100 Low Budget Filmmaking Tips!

With every film we've made we've always learned something new. This could be a tip, trick, hack or just a piece of advice that we did not know. In this video we're going to share 100 filmmaking tips, tricks and hacks in under 10 minutes. Welcome to the film look.
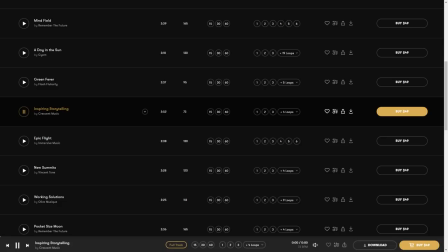(0:14)
Thanks to Premium Beat for providing the music in this episode. We recommend you check them out whenever you need a great track for your film.
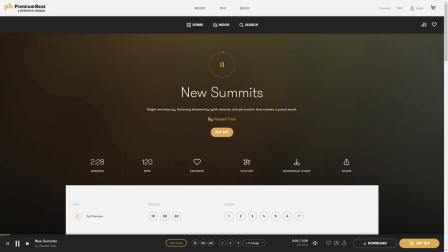(0:21)
Visit their royalty free library to see what we mean. We've added a link in the description below. Let's get straight into it.
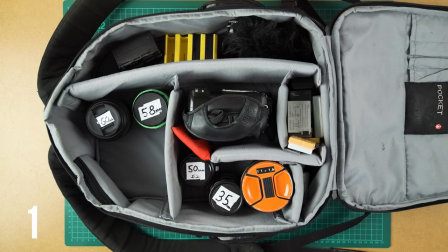(0:27)
Add labels with the size of lens to each of your lens caps. It makes it easier to find them in your bag.
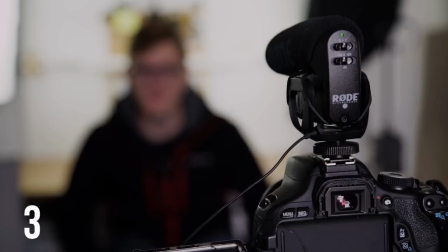(0:32)
Can't draw? Take photographs and use them as storyboards. Never place a microphone on the hot shoe of your camera if you're recording dialogue.
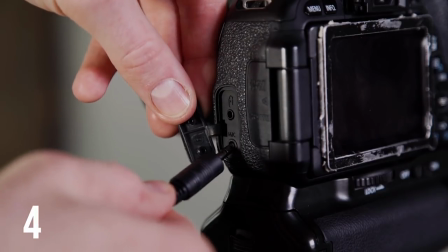(0:39)
Buy a 3.5mm extension cable so you can still plug it into your camera and get it closer to your actor.
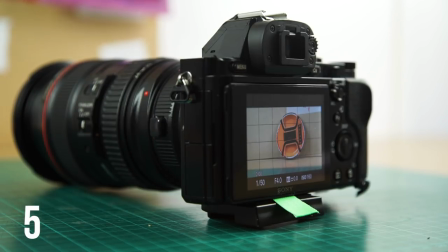(0:44)
If you have a flip out screen on your camera, create a little tab out of tape to make it easier to flip out.
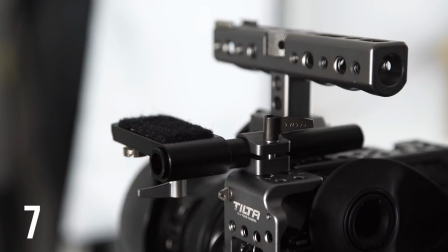(0:49)
Use white baking paper as cheap diffusion paper. If you're making DIY equipment or doing hacks to it, make it look as professional as possible.
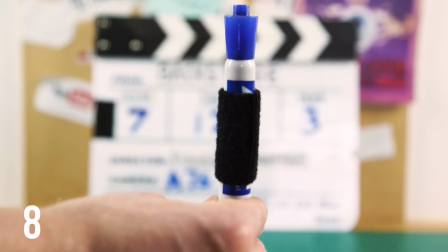(0:57)
You don't want to turn up on set with something that looks janky. Add velcro to a whiteboard pen and your clapperboard so you always have a place to store the pen.
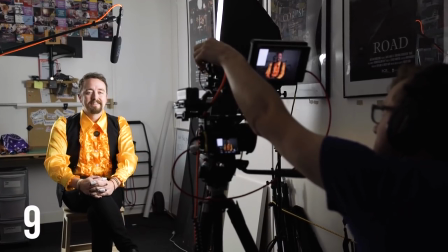(1:04)
Ask personal questions to your actor whilst their own character to get to know about your character's backstory.
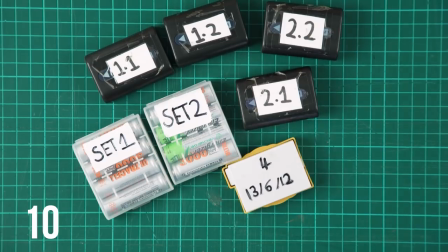(1:10)
This is called hot ceiling. Number your battery so you know how many you've used and have left.
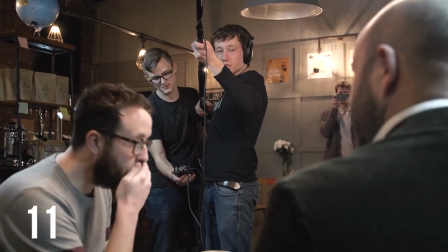(1:15)
Get your actor to see their dialogue at their highest level when performing then set your levels so you aren't peaking.
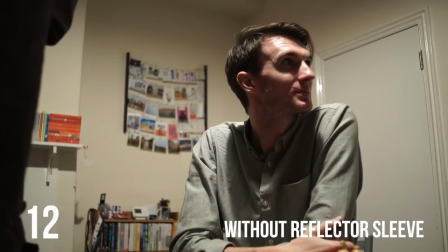(1:20)
A five-in-one reflector has a six use. You can use Use the cover to wrap around a hanging light to flag the light off the walls and focus the light downwards.
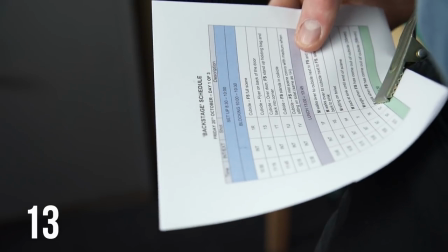(1:28)
Print off a small shot list and clip it to your belt. It will not get in the way and it will save you time as you always have a shot list next to you.
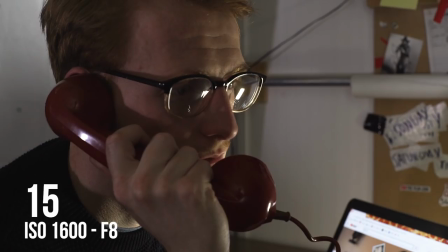(1:35)
Play music on set to help people get into the role, especially for your actors. Shoot at a higher f-stop, it's better to have your shot in focus than a shallow depth of field.
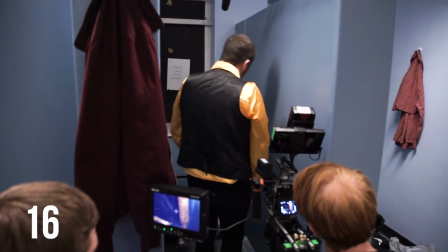(1:44)
Get your actor to perform the action and dialogue that is a couple of lines before the shot you are shooting.
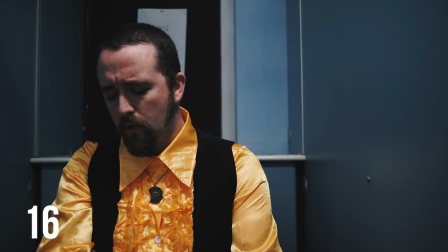(1:48)
This will give them momentum and lead them into the shot. Watch lots of films. Watch short films.
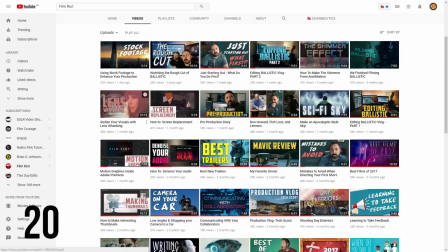(1:54)
Add LED lights to your camera bag. Go to the Film Riot YouTube channel, click Sort By, Old Estate Edit and watch all of their videos.
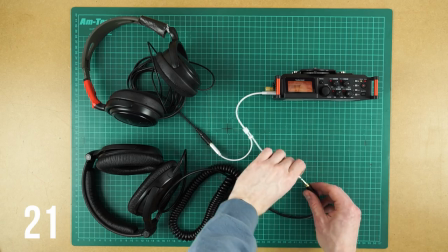(2:01)
And make notes. Use a headphone splitter so two people can listen during recording and playback.
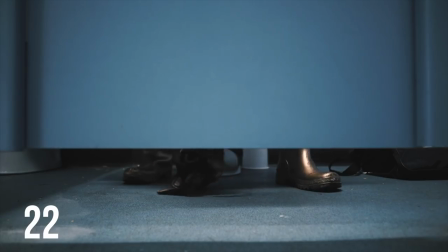(2:06)
When your character slash actor sits down, the drama sits down. So have them doing something in the scene.
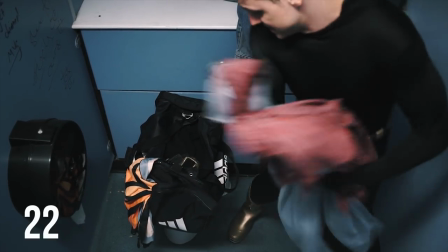(2:11)
It's boring just watching two people standing or sitting talking to each other. Spend time organising your files before you start to edit. You'll thank yourself later. When you have the first draft of your edit complete, don't look at it for a week.
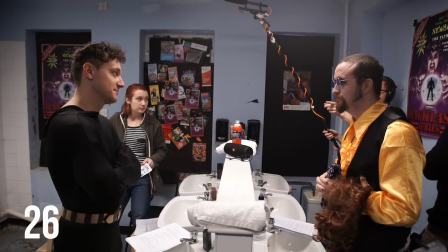(2:23)
Show it to others and ask for feedback. Work on other people's short films. You'll learn a lot more than just watching videos.
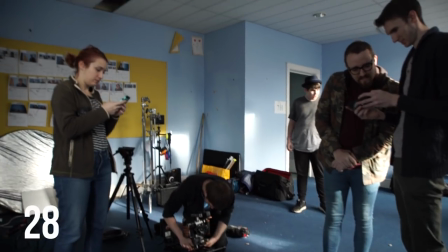(2:29)
Take a notepad and pen with you and make notes about the shoot. Don't be on your phone. You don't need to be checking Facebook and Instagram when you're making your film.
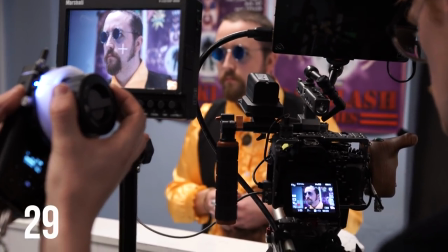(2:36)
Ask before you take a set photograph for your social media. The production team might want a closed set.
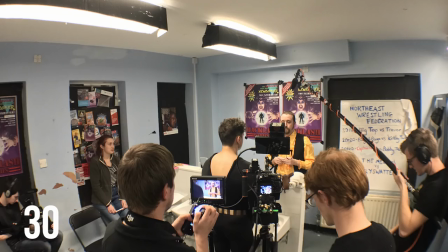(2:41)
Have someone on set taking behind-the-scenes photos. These are nice to have for promotional and portfolio material. Learn the rules of filmmaking before you break them. And if you do break them, do it for a good reason because if you don't get it right, people will know.
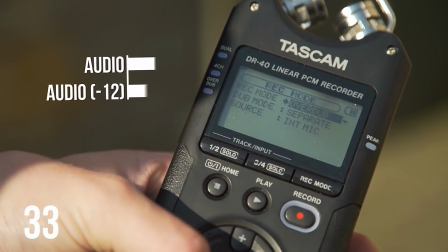(2:53)
Some audio recorders have a dual record mode. One can be set lower just in case your audio does peak.
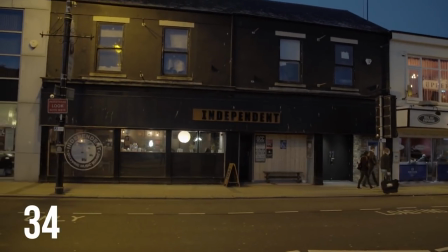(2:58)
If you are the sound recordist and the audio does peak or there's an external noise that can be heard while shooting, don't shout cut as you still might be able to use some of that take.
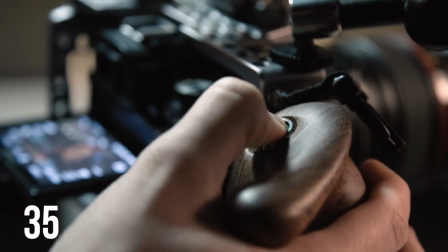(3:07)
But once cut has been called, say you're not happy with the take. It's better to record it again than try to fix it in post.
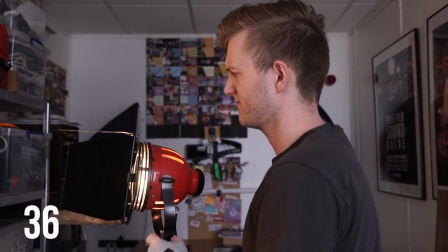(3:13)
Don't struggle to reach a light up high which is on a stand. Lower it, adjust it, and raise a bag up.
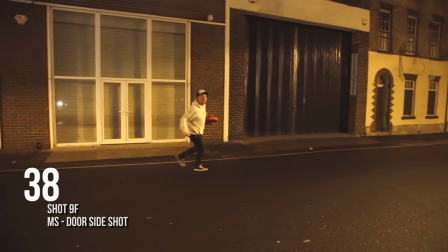(3:19)
Use a frosted shower curtain to create a large diffused light source. If you need your actor to be out of breath, make them go for a jog as you can't fake out of breath.
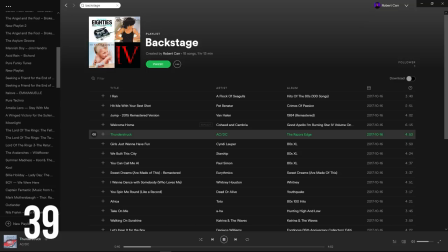(3:27)
Make a playlist for each of your characters to help them get into the role of the character. Get people to read your script.
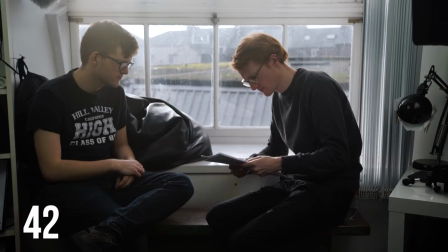(3:33)
Learn to take feedback. Ask questions to those who read your script. Is the dialogue okay? Are the actions clear? This will invite them to give you feedback. If someone says martini shot on set, it means it's the final shot setup of the day.
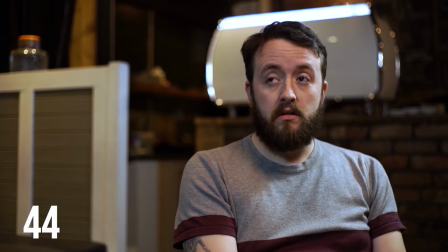(3:44)
If your actor stumbles over a line, just keep rolling and go back a couple of lines. Cutting will break the flow and waste time.
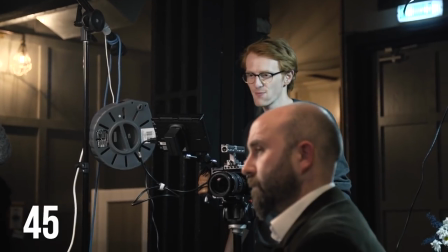(3:51)
If you forget to mark the start of the take or the clapper ball could not be in shot, make sure you clap at the end of the take, which is called second sticks.
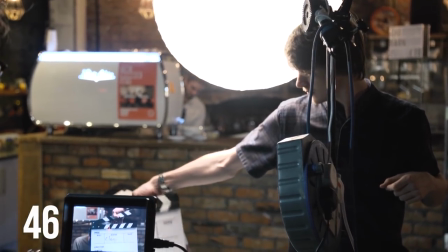(3:58)
If you notice the take wasn't marked, make everyone aware before the camera and sound is cut. Add neoprene pads to the bottom of shoes and objects to deaden the sound they make.